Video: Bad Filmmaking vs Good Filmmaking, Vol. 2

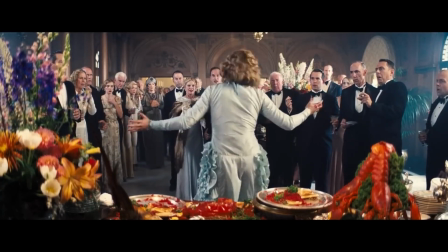That's what the degenerate fucking animal from Jersey does. So you know what?
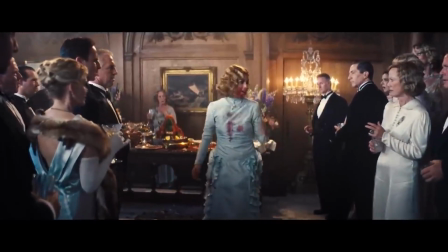I'm gonna let you all go on fucking your cousins, polishing your guest list, plying your underage fucking mistresses fucking Beaujolais.
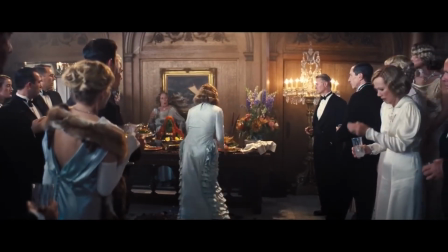You sick fucks. I'm the animal? What is this shit? What is this shit?
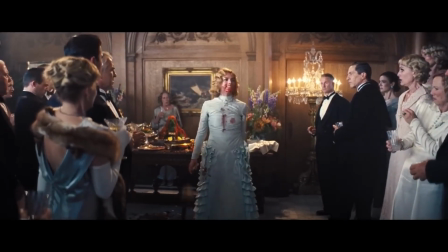Oh, I'm the sick one. I'm the fucking crazy one. You people make me fucking sick.
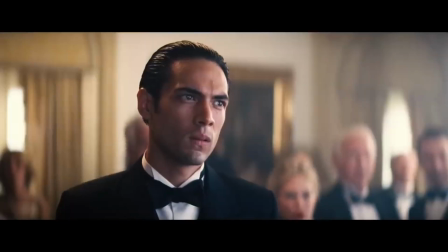You're not better than me. You're not.
You're not fucking better than me. After the success of Whiplash, I don't need this shit.
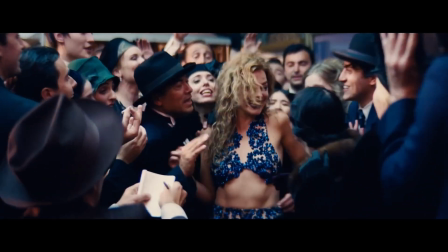and La La Land, two fairly straightforward, safe Oscar films,
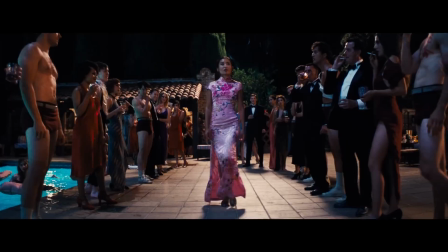director Damian Chazelle felt the need to show the world that he was a big adult by making this lewd,
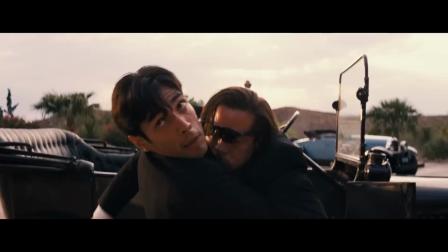loud, and largely unsuccessful film.
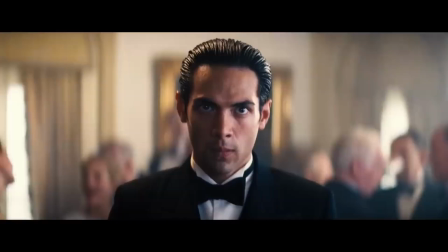And this scene best exemplifies the problem with the film. In the first minute, we have 23 cuts.
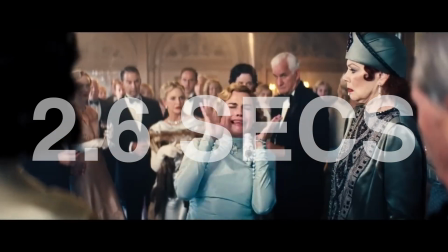That's roughly a cut every 2.6 seconds.
She's from Jersey, you know.
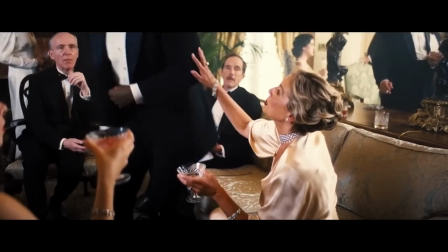Please, you must play for us.
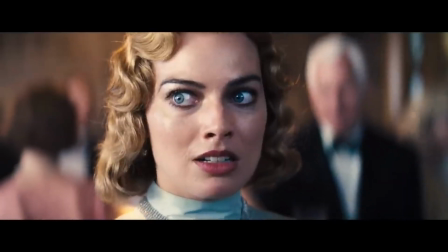The shock value in the scene is dampened by not only the cuts, but also the incessant music playing on top.
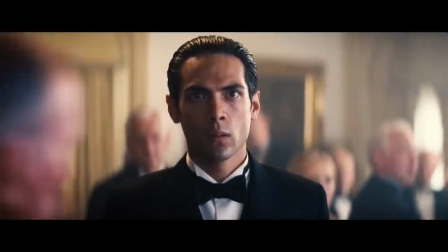It doesn't bring us closer to the potential awkwardness of the scene.
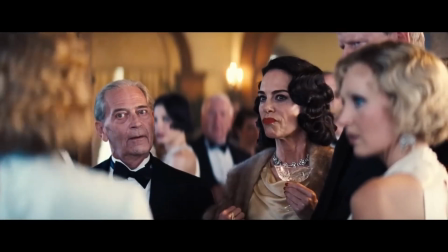It brings us further apart Hey, do you ever and reminds us we're watching a movie. fur and the rabbit finishes shit?
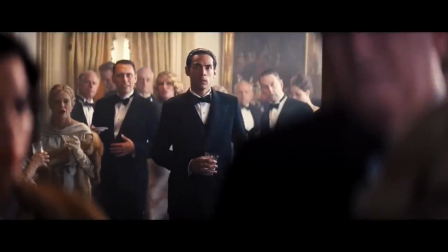Additionally, whose point of view is this scene being told from? With so many angles and cuts, it's never clear who we're meant to be sympathizing with,
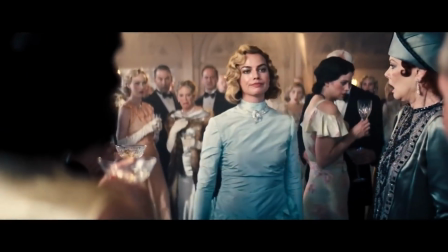empathizing with, and rooting for, nor agonizing for.
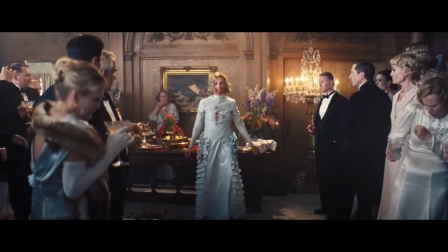I can't believe you. Why not?
This scene, again, like The Square, plays on the pretentiousness of the upper class.
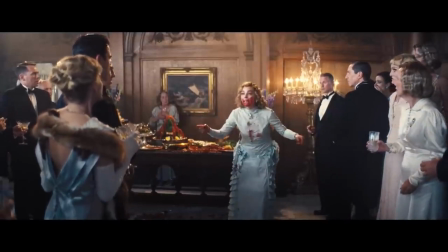And you all can stick your champagne flutes up your rose-smelling,
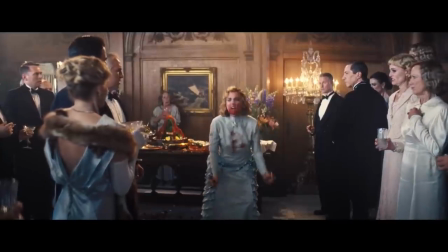candy-tasting, snow-white fucking assholes!
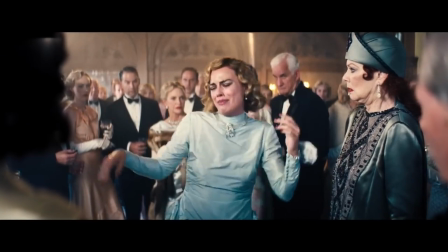But with the over-the-top acting from everyone in the scene, but especially from the out-of-control Margo Robbie, we end up rooting for the upper class.
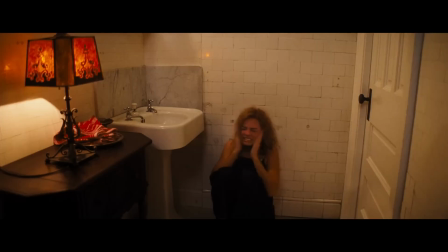And that certainly isn't what Chazelle wanted. His intentions, of course, was to show us how Robbie's character was a menace to herself consistently,
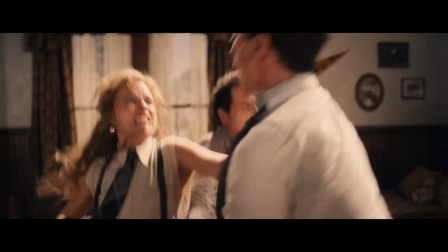but whilst also framing the upper class as bad. This was not achieved.
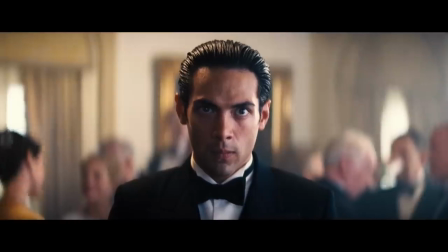And lastly, the framing is confusing. No sense of close-ups, wides, mids, instead shooting for shooting's sake.
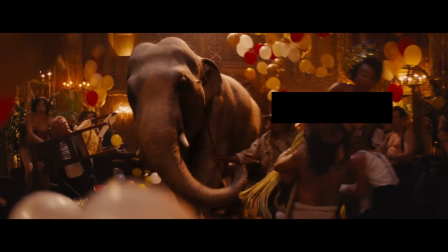Much of Babylon is loud and flagrant,
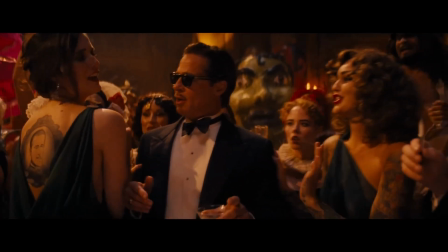using a non-stop soundtrack to illustrate its themes rather than the simplicity of acting, composition, and silence. Wanting to be a modern-day Boogie Nights, but instead providing head-dizzying nausea.
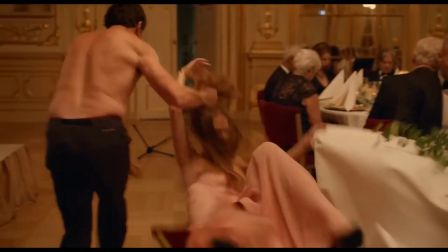The magic of great filmmaking is often lensed by the thought process of its writer and its director.
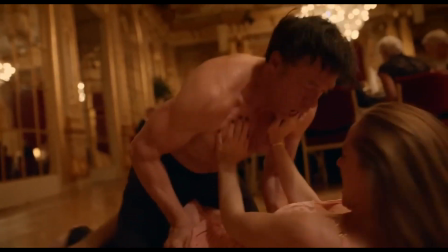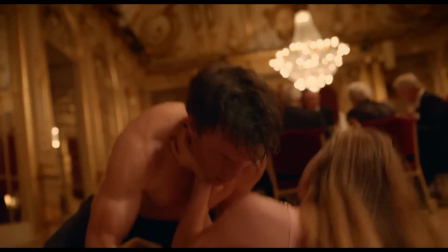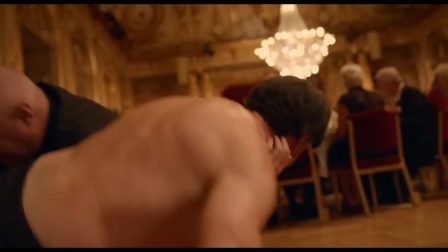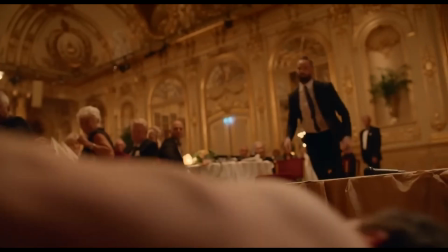As Östlund proves here, he's never afraid to draw upon sources around him, aside from other films. I want to be as good as the clips on YouTube on describing human being. I think the absolutely best way of using moving images have happened together with like internet and YouTube. As always, simple filmmaking is the best kind of filmmaking. And the idea of filmmakers drawing upon inspirations other than other films is a rarity. Filmmakers are often far too quick to look at other films as a point of reference for their films. I'm also guilty of that. Why Östlund feels like a fresh breath of air is that he understands that human beings and their emotions are at the forefront of great filmmaking. And he's not afraid to explore that without referencing other films.